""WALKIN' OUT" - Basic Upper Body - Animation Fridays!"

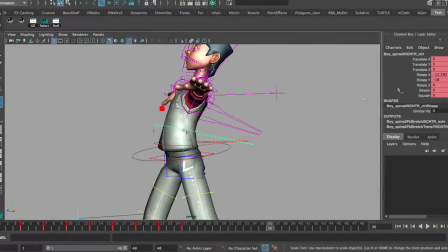(8:18)
So basically, we want to make sure that all these are bending out and having the right rotation. Now, in this example, all these are bending backwards at the same time. If I kind of open this up in the graph editor, and I'll just grab the rotation X.
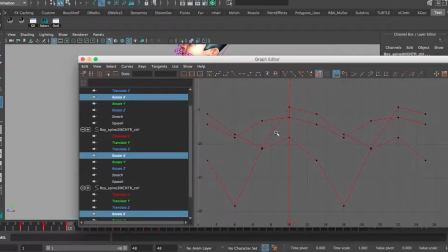(8:35)
If you look here, I did play around with one of them a little bit, but if you notice, all the curves are kind of moving up and then down and then back up in the same context.
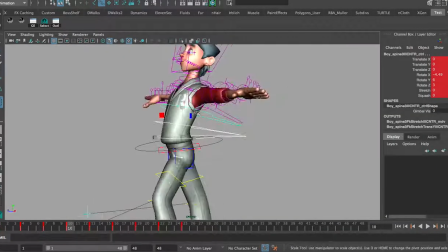(8:45)
We don't want that really, because everything doesn't move with the same amount of time.
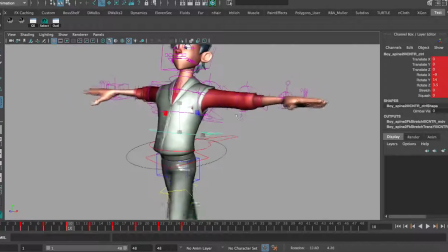(8:49)
So it's up to your discretion to figure out how you want to move the timing and the spacing in order to make sure that this is deforming how you wish, unless this is exactly what you want,
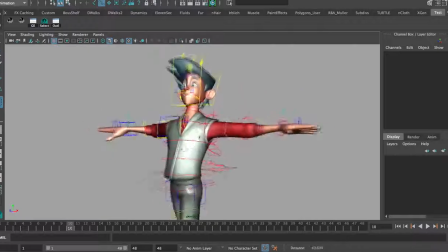(8:58)
to which I don't know.
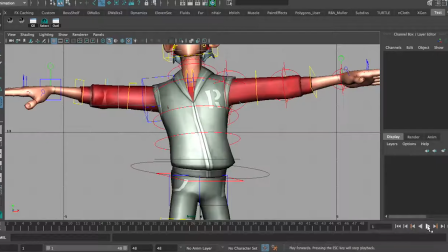(9:00)
So overall, if we look at this, and if we look at it from the front, it kind of has a weird motion inward to itself, but let's say this is good.
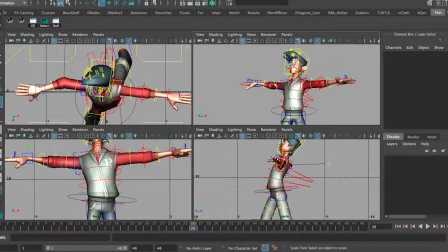(9:08)
Let's say this is what we want, just for demonstrations and time purposes. So other than that, the head's pretty much the same ordeal, just making sure.
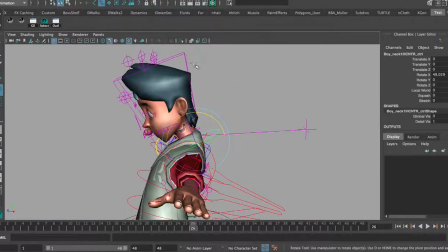(9:17)
Sometimes we can keep the neck straight and forward how we want. Then we can have the chin studding out.
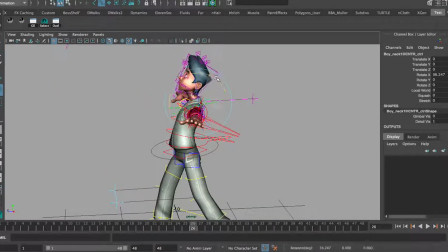(9:22)
It's a little bit more, a little bit too forward there. Maybe he's just like really confident and happy.
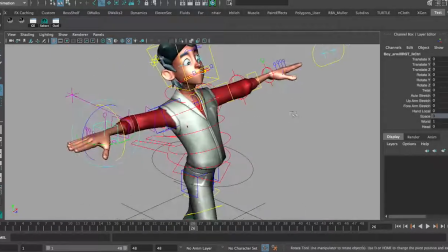(9:28)
Look at that. So the next part that we're going to talk about for a little bit are the arms.
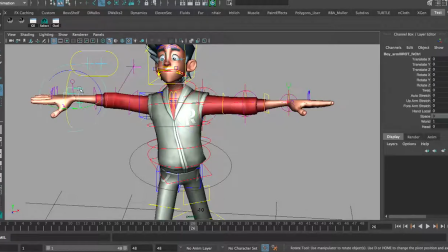(9:33)
So this arm here is an FK arm. This arm here is an IK arm. So in case you don't remember from the other videos, an IK handle stays in place.
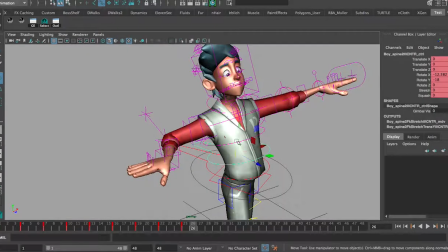(9:40)
So I could put this anywhere I want. No matter how much this bends, it will remember its translated position.
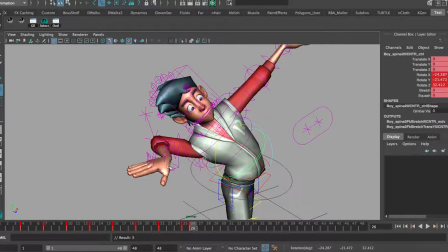(9:46)
This is good if you want to keep something on the table.
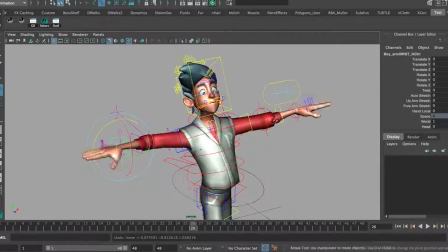(9:48)
Just kind of leaning over the bar table, trying to get a secret. The FK handle will basically stay with the rotation of the body.
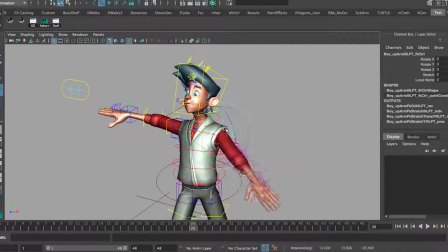(9:55)
They typically want to use FK handles in cycles, and you want to use IK handles when necessary.
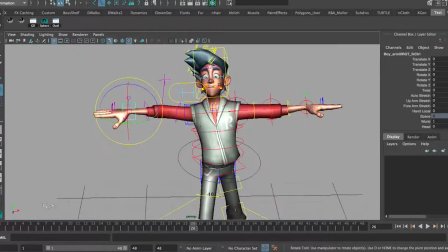(10:01)
So I'm going to show a little demonstration of both. So we're going to key on the down pose.
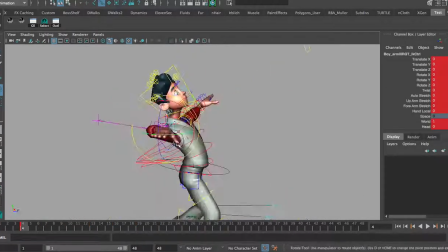(10:08)
Now, why there? Because in a contact, typically, the hand is actually still moving forward. There's that little delay of limbs. The hand doesn't really move forward or backwards, depending on how the legs are positioned, until the down pose.
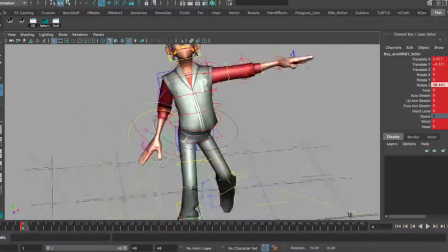(10:23)
So because this leg is forward,
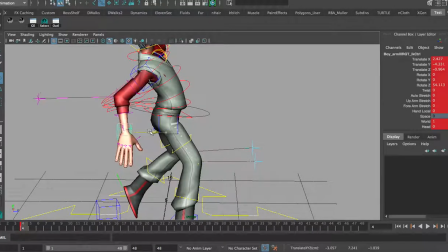(10:28)
and the arms and the legs are opposites of each other, we're going to move this a little bit back. So we're going to move that, let's try to keep that a little bit straight. Let's move that right there.
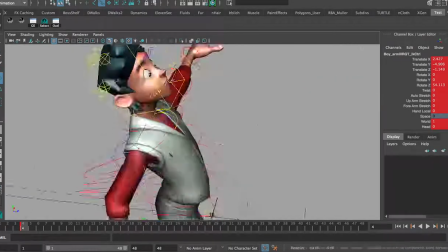(10:38)
We obviously have things like the shoulders to worry about, but for this video, we're going to skip the shoulders. That's a whole other topic entirely.
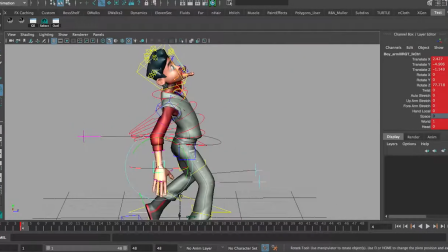(10:44)
So we're going to move that back, and we're also just going to focus on the forward and backward motion. So let's save a key, going to the next down pose on frame 16. And on frame 16, because the legs are opposite of each other, the hand would be forward.
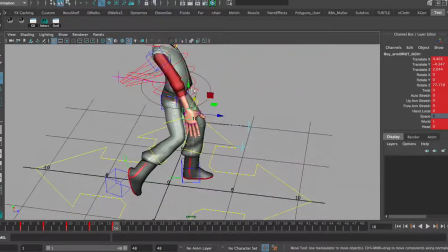(11:03)
We're just going to move that. I'll move that a little bit in as well. We'll move it up as well, like that. We'll get the rotation forward as well.
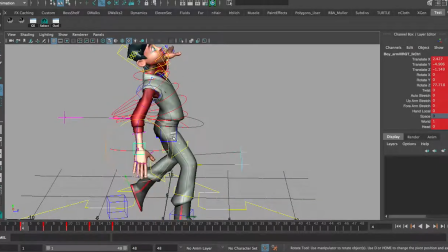(11:14)
And then obviously, like slow in and slow out, we move this a little bit forward. Then for the passing, it's about halfway. For the up pose. Sorry, I'm just so used to that. And then by this, it's a lot more forward. And again, you can play around with the dragging however much you wish.
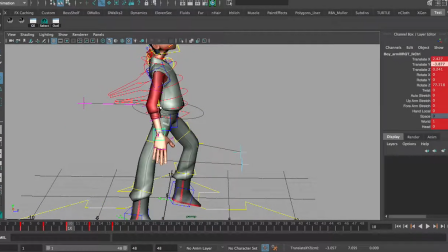(11:30)
So maybe delay that a little bit more, maybe bring it down. Because we want to think of the elbow as a rotation point, so we would move that back up. Maybe keep it a little bit more back. There we go. And we just fiddle around with it however much we wish.
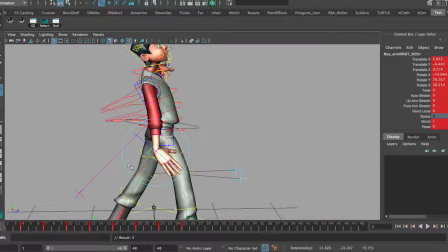(11:49)
Look at that. We're making animation. And basically, one thing leads to another, and you get a nice-looking animation. A lot nicer than this, I'll definitely say that, because we're just kind of messing through this. So there we go. So let's say this is good. We got a nice hand motion forward and backwards. Look at that.
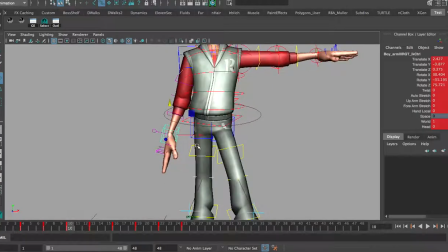(12:12)
We can also clean that by going to the front. And when the front, when it gets into the downward pose like that, we kind of wanted to swing forward.
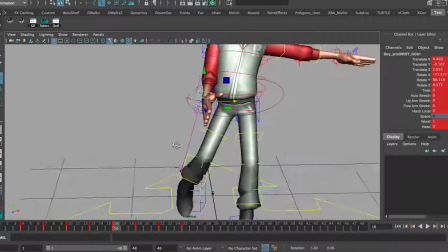(12:21)
We can play with the elbows too, which we'll do. We want it to swing forward like that.